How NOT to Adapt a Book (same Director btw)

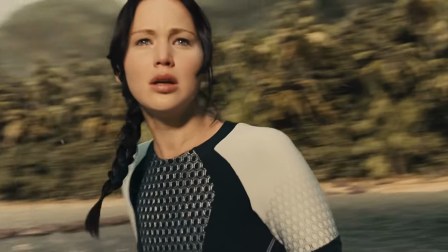0:00 This is one of the best adaptations of a YA novel Hollywood has ever produced.
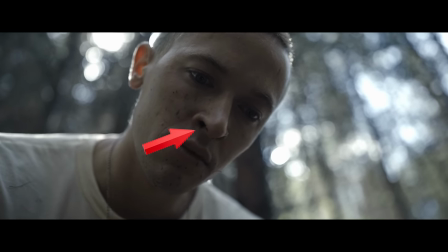0:04 And this is an amazing book, ruined by a director's obsession with nose hair. Sorry, I'm getting ahead of myself.
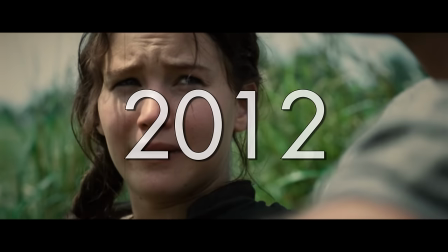I volunteer as tribute!
It's hard to express just how special it felt to be a fan of The Hunger Games back in the 2010s.
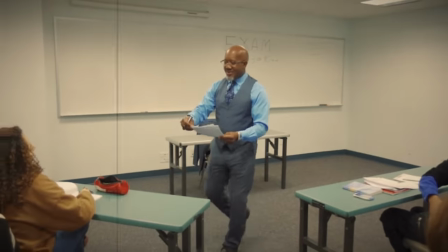0:25 Like many, I was an avid reader. The American education system hadn't yet robbed me of my passion for reading,
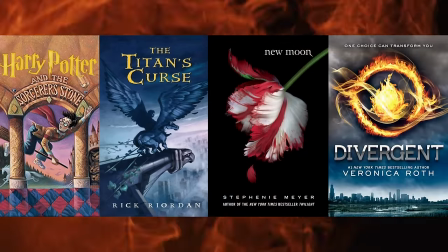0:31 and the young adult genre had exploded in popularity to the point that even non-readers my age would crack open a book or two.
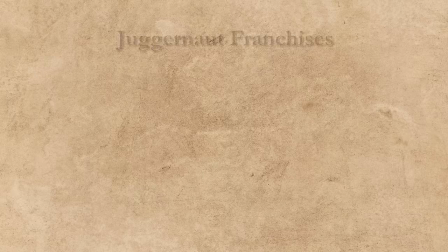0:38 Don't tell me you're here for a special book.
Juggernaut franchises like Harry Potter and The Twilight Saga had just concluded, so fans were experienced enough to distinguish between good and bad adaptations of beloved source material.
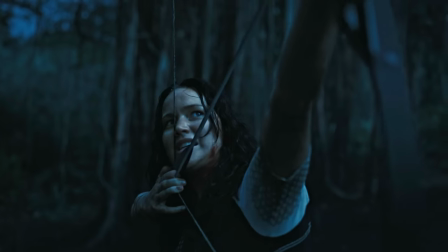0:53 And this is what made the stakes so high for the cinematic adaptation of The Hunger Games trilogy.
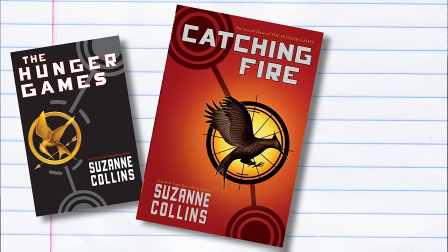0:57 See, from a literary standpoint, Hunger Games, Catching Fire, and Mockingjay have always punched above their weight class.
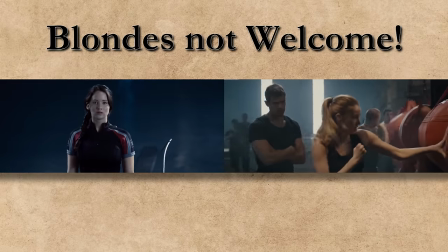1:05 While they contain generic YA tropes like a brunette tough girl protagonist, obligatory love triangles, and organizing its society into different clubs, Collins used these tropes to subvert and elevate the genre.
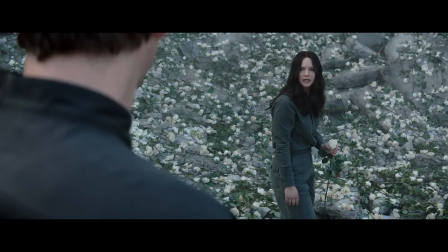1:18 On the surface, these books are highly approachable YA dystopian fiction, but underneath all the shine and spectacle,
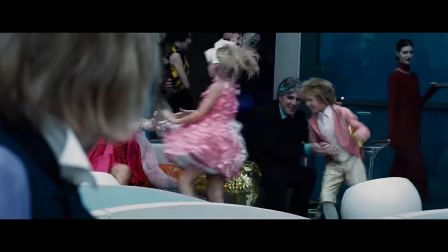1:25 it's an unapologetic meditation on desensitization to violence, the cost of progress,
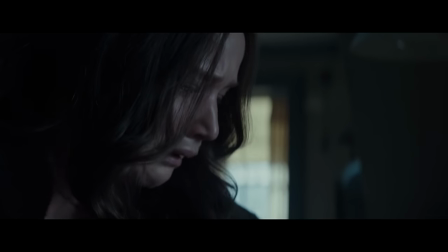1:30 and the types of trauma that can be mitigated but never truly mended.
You love me.
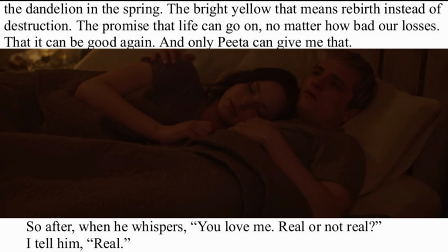1:36 Real or not real? Real.
In short, these books go way harder than they have any right to.
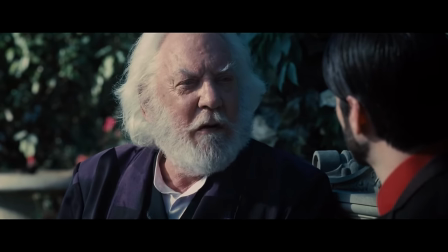1:45 As a result, there was a lot that the movies needed to get right, and even more ways that they could get it wrong. We'll take a look at the first movie later in the video, but for right now,
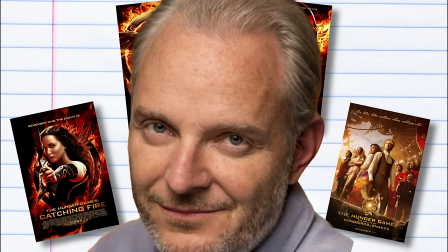1:55 let's focus on the four films directed by this guy, and ask ourselves, does Francis Lawrence do the books justice?
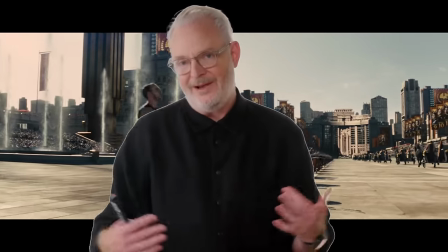2:02 Well, sort of. Francis Lawrence first joined the franchise in 2012 when he signed on to direct Catching Fire.
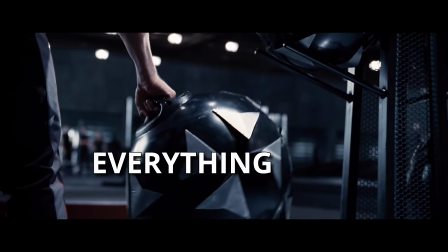2:09 Just like the book, Catching Fire takes everything from the first entry and turns it up to District 11. The politics, the pageantry, the passion, everything that was set up previously begins to bubble up to the surface.
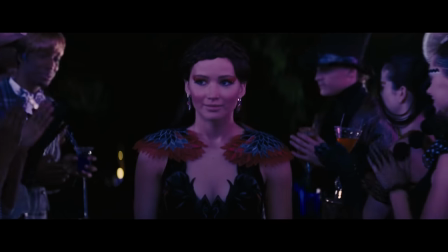2:22 From a stylistic standpoint, Lawrence leans heavily into everything that makes the Capitol so alluring.
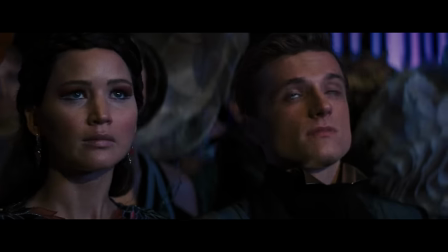2:28 And this works because the second book is all about how the Capitol is trying to distract people from the brewing discontent in the districts.
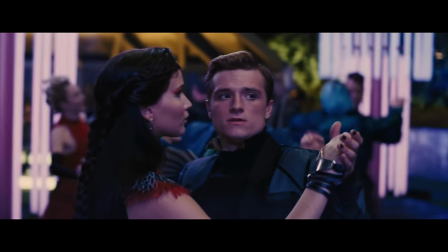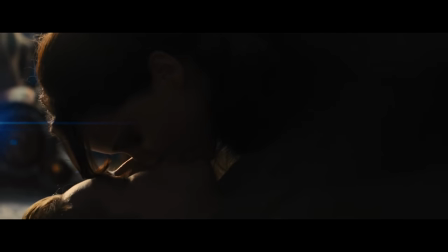2:40 Patness wears makeup and is made to look more traditionally attractive because President Snow is using her as a pawn for the Capitol.
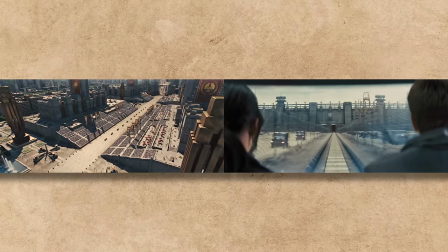2:48 There are more visually appealing settings because it creates a contrast between the capital and the poorer districts.
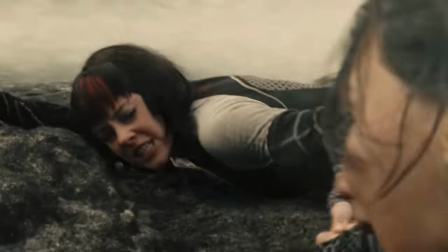2:53 The action is bigger and more entertaining because the capital is going all out for the third quarter quell.
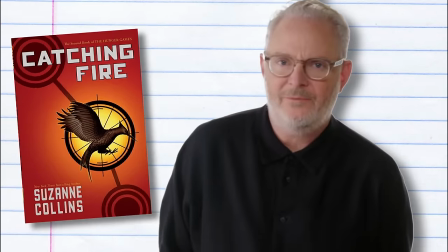2:59 I want them dead.
The second movie is so great because the vision of the source material and the vision of the director are perfectly aligned with one another.
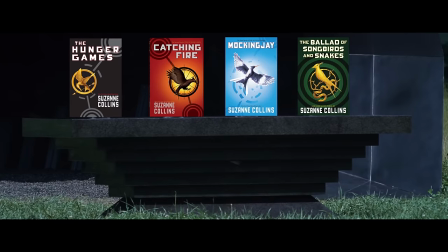3:08 But therein lies the problem. One of my favorite aspects about the four novels in the series is just how distinct they are from one another.
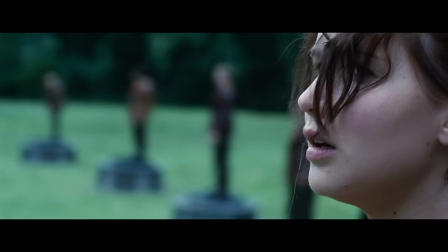3:14 You go from a story about survival, to the beginning of a rebellion,
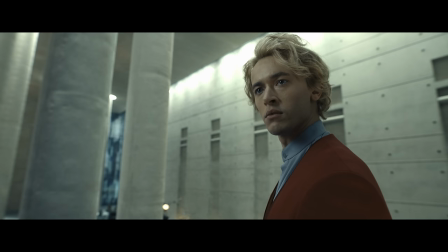3:18 to a tragedy about war, and then jump back in time to see how someone could be seduced into supporting this oppressive system. The franchise evolves in radical and intense ways with each new installment.
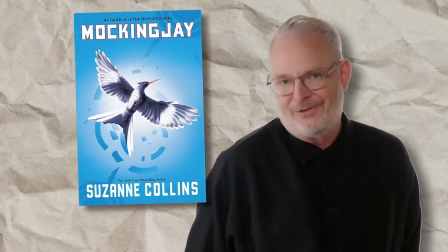3:33 But unfortunately, Francis Lawrence doesn't. Take Mockingjay, for example. The book is intensely psychological in nature.
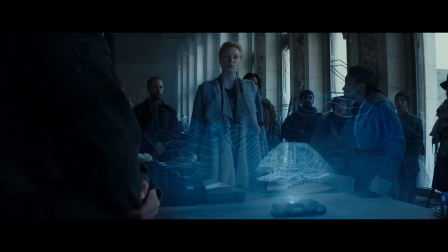3:40 Even though the plot is about revolution that spans an entire nation, we are trapped in Katniss's perspective.
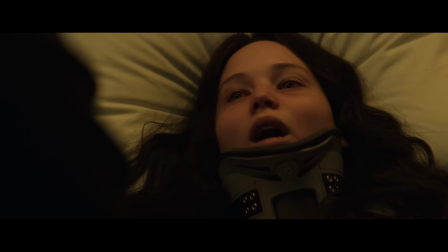3:46 She is so traumatized and disconnected from reality that the revolution unfolds around her like one of her nightmares.
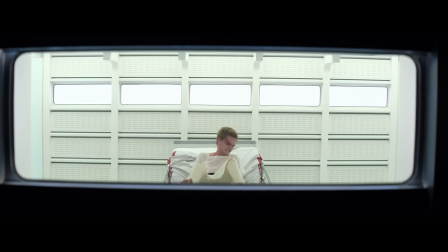3:53 Rita, will you stay with me?
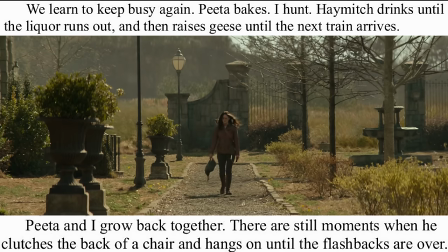3:56 More than either novel that came before, Mockingjay is defined by the inner monologue that Katniss provides throughout. out.